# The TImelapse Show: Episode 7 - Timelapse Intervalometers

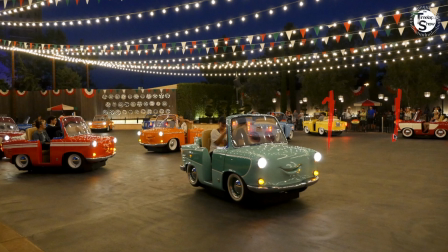739s
If the goal is to track the movement, then I have failed because they're moving too fast.
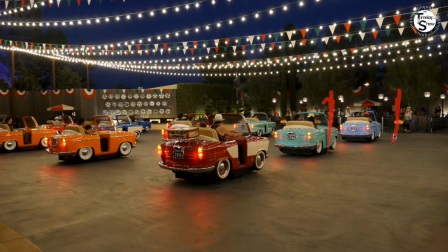746s
I can't see what's happening. So where's this blue hat girl? Nowhere to be found because the shot is every 10 seconds. Things have changed so much, I can no longer find her again. So what I need to do is I need to shoot a little bit faster.
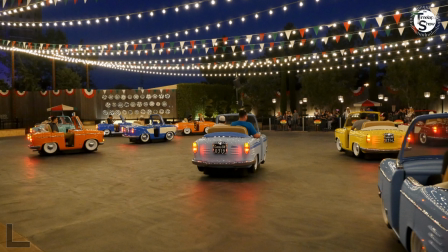761s
And what I found worked for this particular scenario was a 1-second shot because then I can really track the movement.
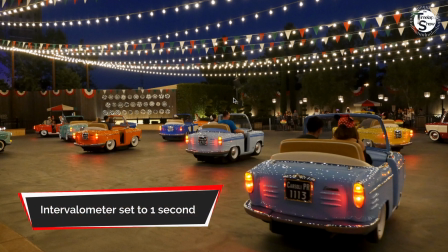768s
So let's try to find somebody else here. We're going to go blue shirt guy that's right here.
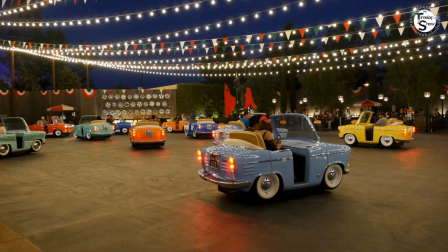773s
Okay, where is he? In a 1-second shot, now he's right here. Next shot over, he's right here.
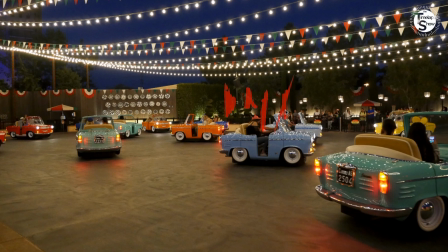780s
Next shot over, he's right here. So again, you can see I have a much better chance of capturing the movement that I'm after by switching my interval down to a 1-second shot than that of a 10-second shot. So if you watch the shot,
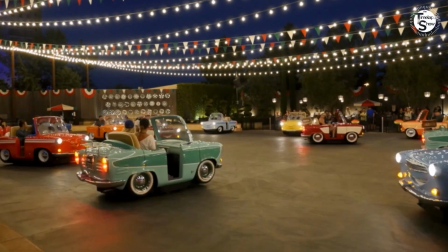796s
you can now actually see the movement of the cars sped up instead of just a big mass mess that you get with 10 seconds. So let's now switch over to another example. Here is King Arthur's Carousel over in Disneyland.
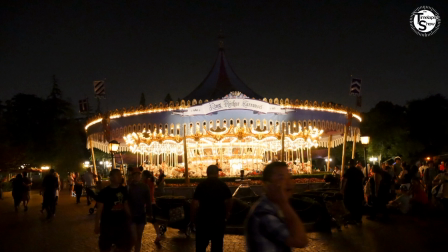809s
And again, I am looking for crowd movement. I'm looking for everything that's happening down in here.
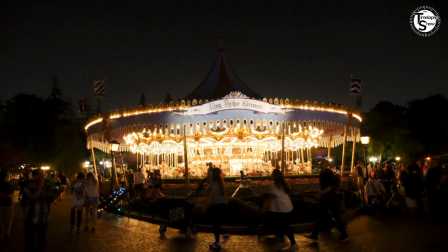817s
So when I have my camera set up for a 10-second interval, let's see what happens here.
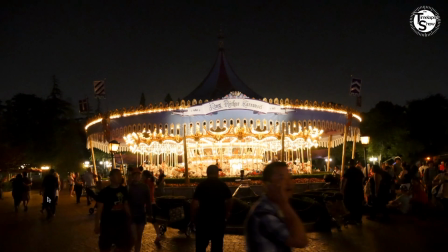824s
So look at all of these people. Boom, boom, boom, boom, boom. And if the goal is to track the people, now I'm going to come up to another shot.
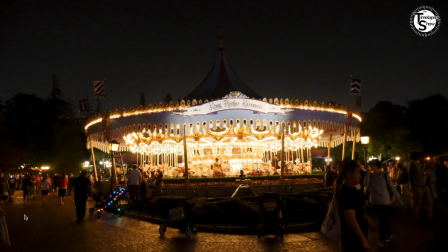833s
The next shot, everyone looks completely different because things happen quickly at Disneyland. The crowds are moving very quickly. The next shot, unless someone's parked right here, everyone is going to be different. And again, everyone is different.
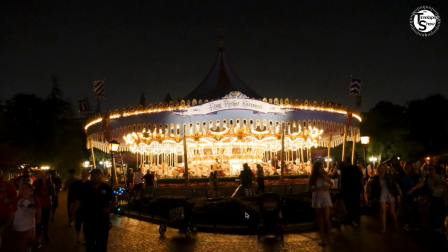849s
Everyone is different. So this is obviously a way too fast of an interval speed for me to be shooting what I want.
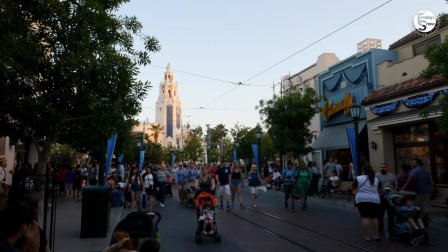856s
So here I've set my camera for a 1-second interval because I've realized that this is what's going to help me capture the crowds. If I look at the sky, nothing is happening up here in the sky. I'm not there long enough to be able to capture it.
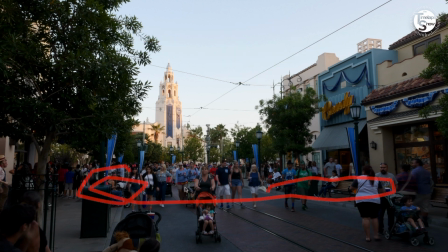870s
So what I want to capture everything happening down here, and I want to actually track these people so I can see the crowd's movements.
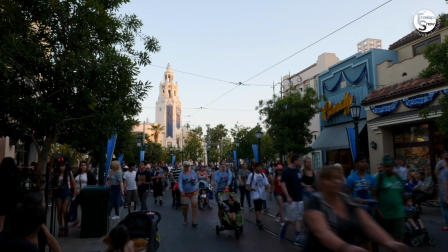878s
So let's find a person here. Now, granted, people are moving pretty fast here. So, okay, these blue shirt people right here. See them? Okay. Now they are
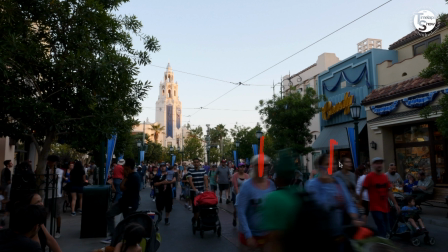893s
right here. So granted, they've moved pretty quickly, but I can still capture enough of what's going on to be able to make that effective.
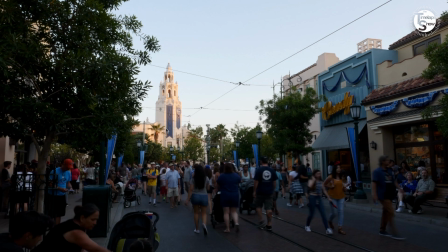902s
Okay, so let's try to capture someone else a little bit distinctive here. So look at this light blue t-shirt guy.
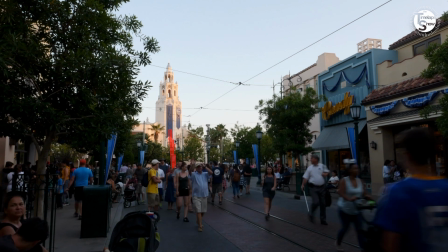909s
Okay, at 1 second he's here. 1 second later he's here.
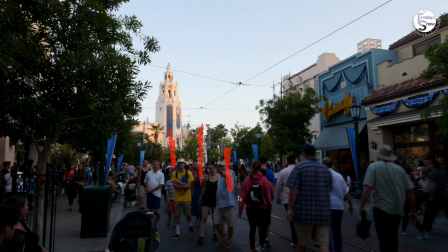916s
1 second later he's probably pointing at me going, hey, look at that guy with the camera. And 1 second later he's here.
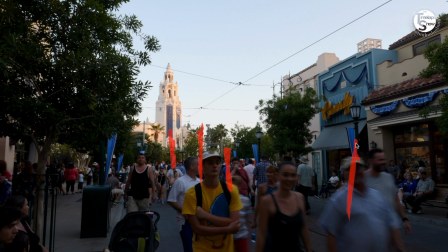923s
So my interval speed is slow enough that I can successfully capture crowd movement,
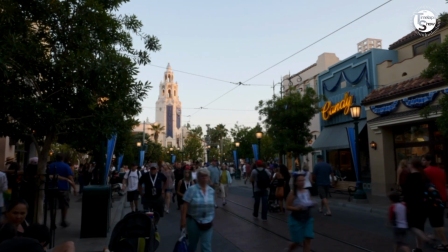931s
so that when you see this shot, you can see there's actually crowds moving through the shot the way that I would like them.
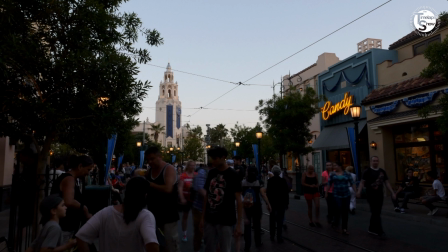937s
Again, if I'm taking this every 10 seconds, the bottom is going to almost blur out. It's just going to be this mass of people. You're not going to get a good sense of movement on. So one more quick example here. This is the Dumbo ride.
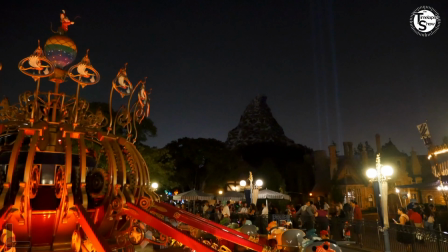951s
So let's try this with some different settings. So first of all, this is a 10-second intervalometer shot.
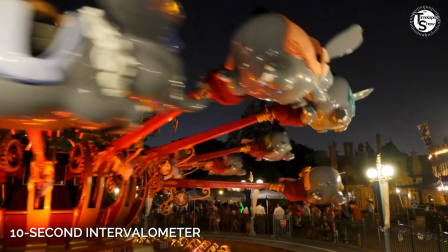957s
Okay, so boom. Did you see that? Nice and quick.
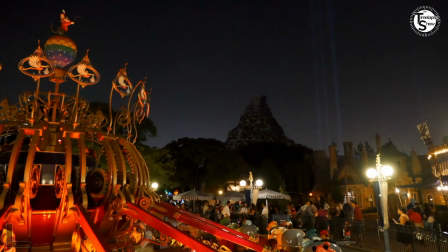965s
Because the ride goes so quickly, when I set my camera for 10 seconds, it's going to be too fast to capture what's going on and get a sense of that movement. Let's now take it down to 5 seconds. I've set my intervalometer to 5 seconds. Okay, again, it's really, really fast. You're not getting a sense of that movement. You're not getting a sense of what's going on.
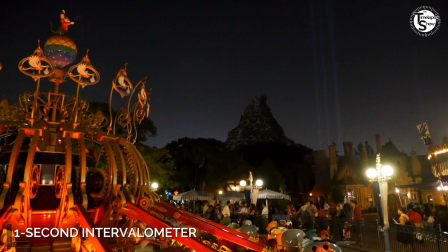987s
So we're going to come back here.